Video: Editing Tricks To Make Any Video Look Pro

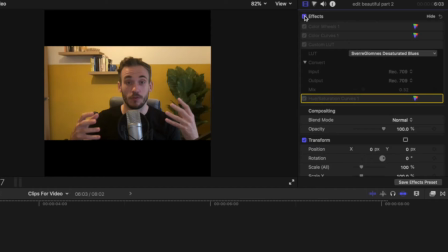249s
I'm not going to. All I want to do here is see some sort of improvement. So we can see that this has made the image look a lot better, and because I want to use this video on social media, I think it will help it stick out.
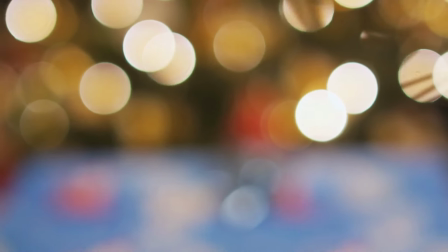260s
So number 3, blur. So you know that lovely look you get with a proper camera? It blurs the background.
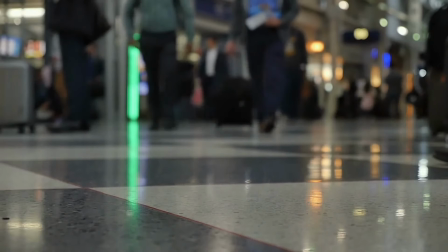266s
Well, on a lot of cameras you can't do that, but there is a trick. Check out your editing software and look for a vignette.
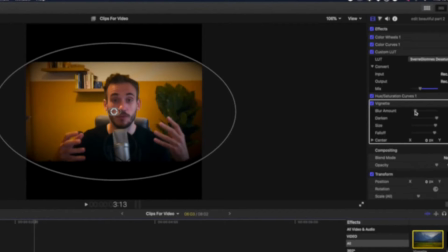273s
This often just puts a darker ring around the image, like so, but you might also have the option, like I do, to add a blur.
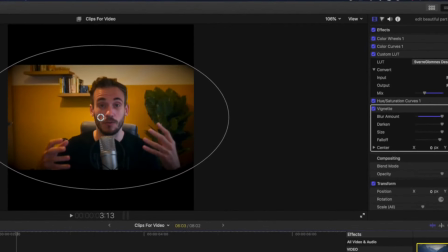279s
Sure, it's not perfect, but it does enable you to create some depth.
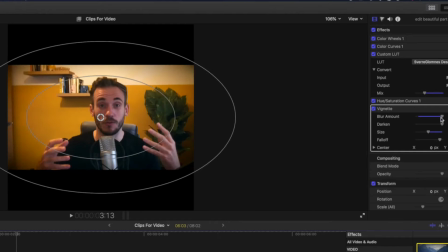282s
If you have a plain background behind you too, add some darkness to give you a look that appears to highlight yourself. Sure, it will blur your top, but it's not that easy to notice as people will be focusing on other things when the video rolls. Number
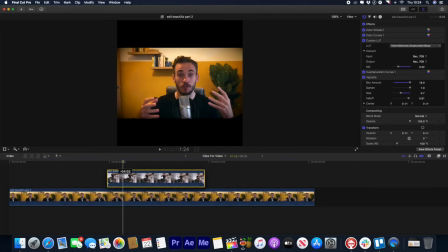295s
4, B-roll. When in doubt, cover it up. We've made an entire video about the best places to get free stock footage.
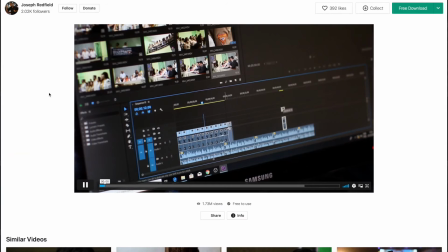303s
Pexel's stock video looks awesome. Find some clips that are relevant to your content, use them to help tell a story or make a point.
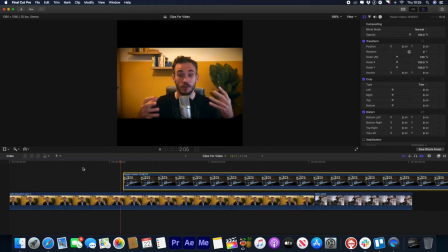309s
They're very professional, so straight away, you'll have better looking video edits. Number 5, text.
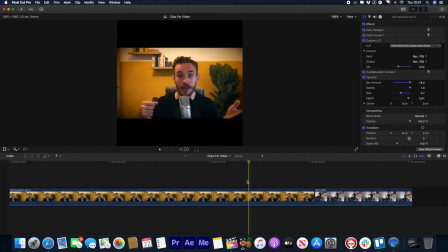315s
Usually I keep my graphics super simple. I tend to use text and graphics to break a video up.
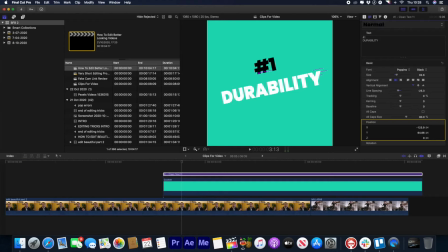320s
That might not be so important in entertainment-based content though. So I've not really used any yet, as the plan is to edit on the go, so now I'm going to restart this chapter with the graphics. Number 5, text.
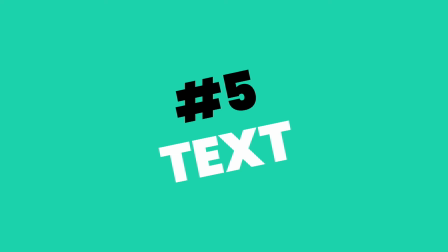335s
As you can see, super simple, it's branded like our business, you can create your style however you like.
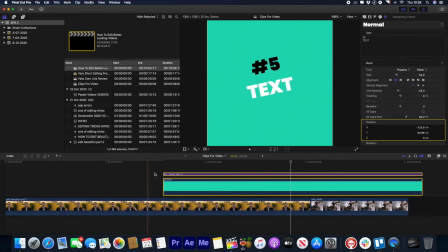341s
I'd recommend sticking to the same font style and colours for all of your videos, as it will create consistency and save you a lot of time. Our backgrounds are really quite plain, but to make them more interesting, you could take a still from your video,
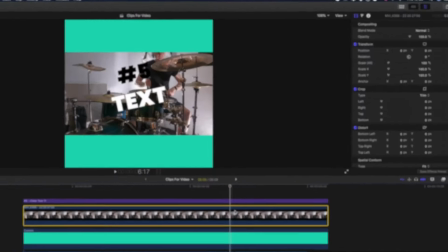354s
put it on top, then most editing software, good software, will allow you to multiply it.
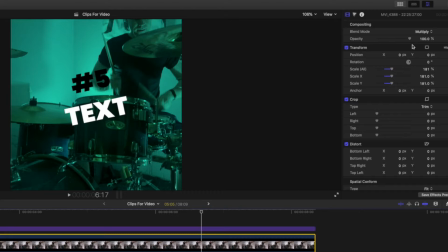360s
You see that? It's not the same as changing the opacity. It kind of deletes the white in the image but puts the background colour on top.
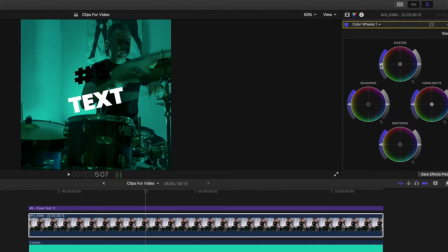367s
I then like to make the image black and white because the colours can look a bit mucky depending on the background colour you use.
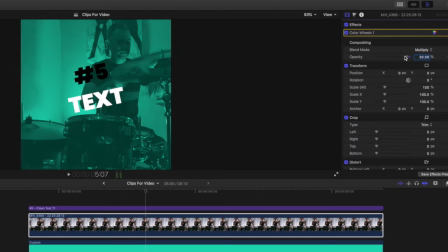373s
Then I drop the opacity so it's subtle and it gives the image some texture.
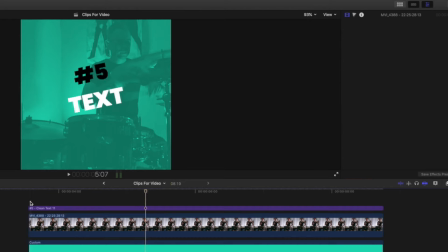378s
Make sure your text pops and is easy to read, and then you can add in a little bit of movement. So this is the old Ken Burns effect.
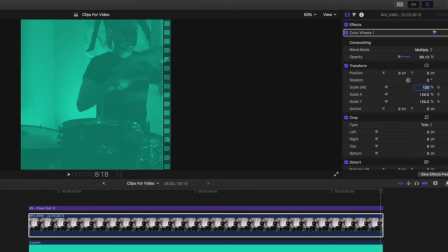384s
It will make the image increase in size very slowly so that you get this effect. So I use full screen text like this to break up the videos into chapters, which, kind of like a book, gives the viewer some respite and lets them know what's coming.
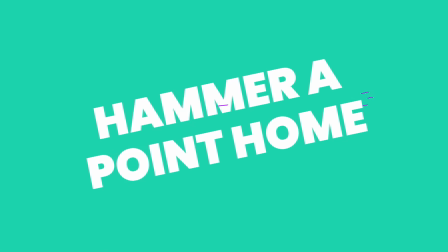397s
It's also good for hiding things. I also will use this to hammer a point home. People read, listen and watch, and that means they can take it all in.
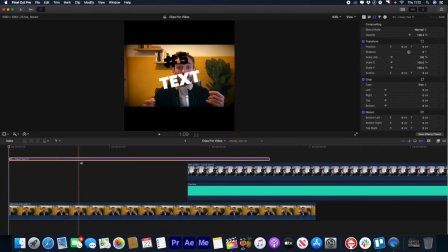404s
The other option for text is to keep it on screen because I have stuff in the background, the shot gets a bit mucky. I do it sometimes, but I'd recommend doing it more if you shoot on a plain background.
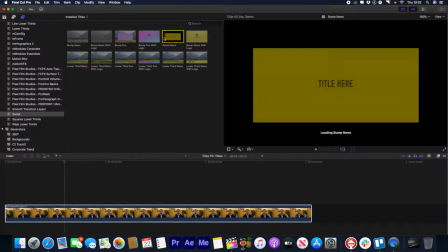415s
Number 6, graphics and templates. So by graphics, I mean animations like these, or little things you can add that bring the content to life a bit.
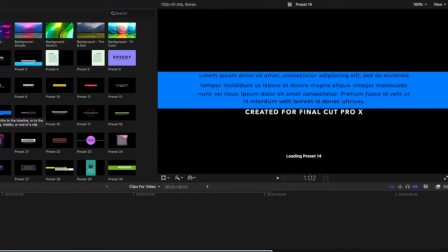423s
You can get lots of templates online for all kinds of different editing software that will make your text look better, your transitions, your intros and so on.
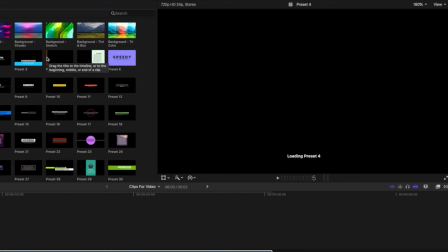431s
All I'd say about these are often I find they don't work, or they break my editing software. And also, many rely on you having great shots already.
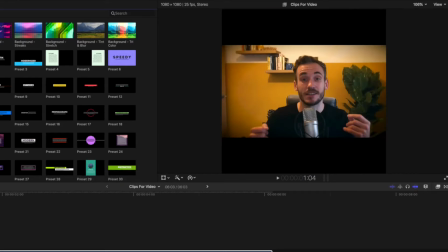440s
I'd also say if you want to use them sparingly, there's nothing worse than a video that's been over edited.
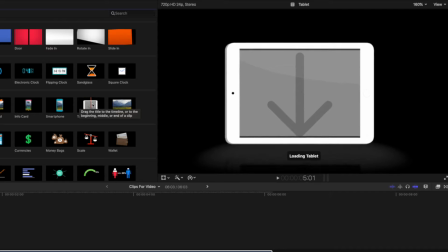446s
Just because you have effects and funny things doesn't mean you should use them all the time. You want to add to the experience your content provides, not make them the experience.
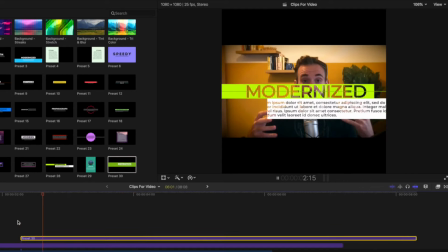455s
So for my video, I'm going to use a few transitions here and there from now on,
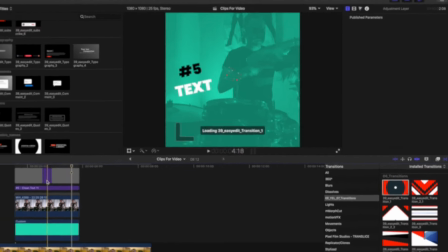459s
which I probably wouldn't usually, and add a few animations and make more elaborate text animations. Again, for me, I'd probably keep it simple. So number 7, frames. So you might have been wondering why this video has been edited as a square the whole way through.
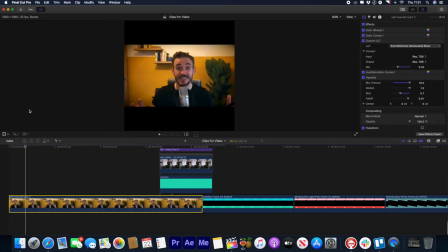474s
Well, that's because if you don't have the ability to do any of the things I've just mentioned, you can make videos look better with a simple frame.
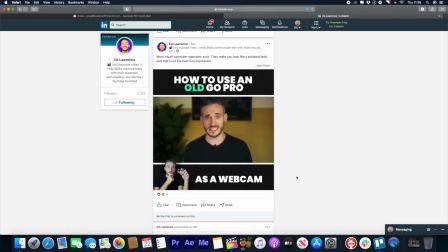481s
So always post videos to social media as a square. They take up way more screen space.
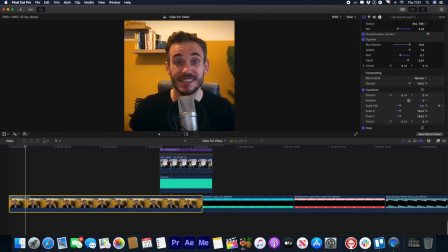486s
The thing is, if you don't shoot them for the square and blow them up to make them fit, you can lose information that's on the screen.
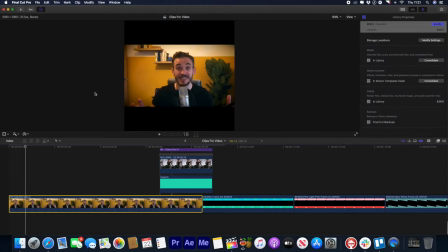492s
So your software should allow you to change the aspect ratio of your project to a square.
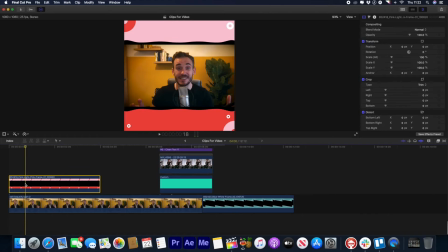496s
Then go and design your frame.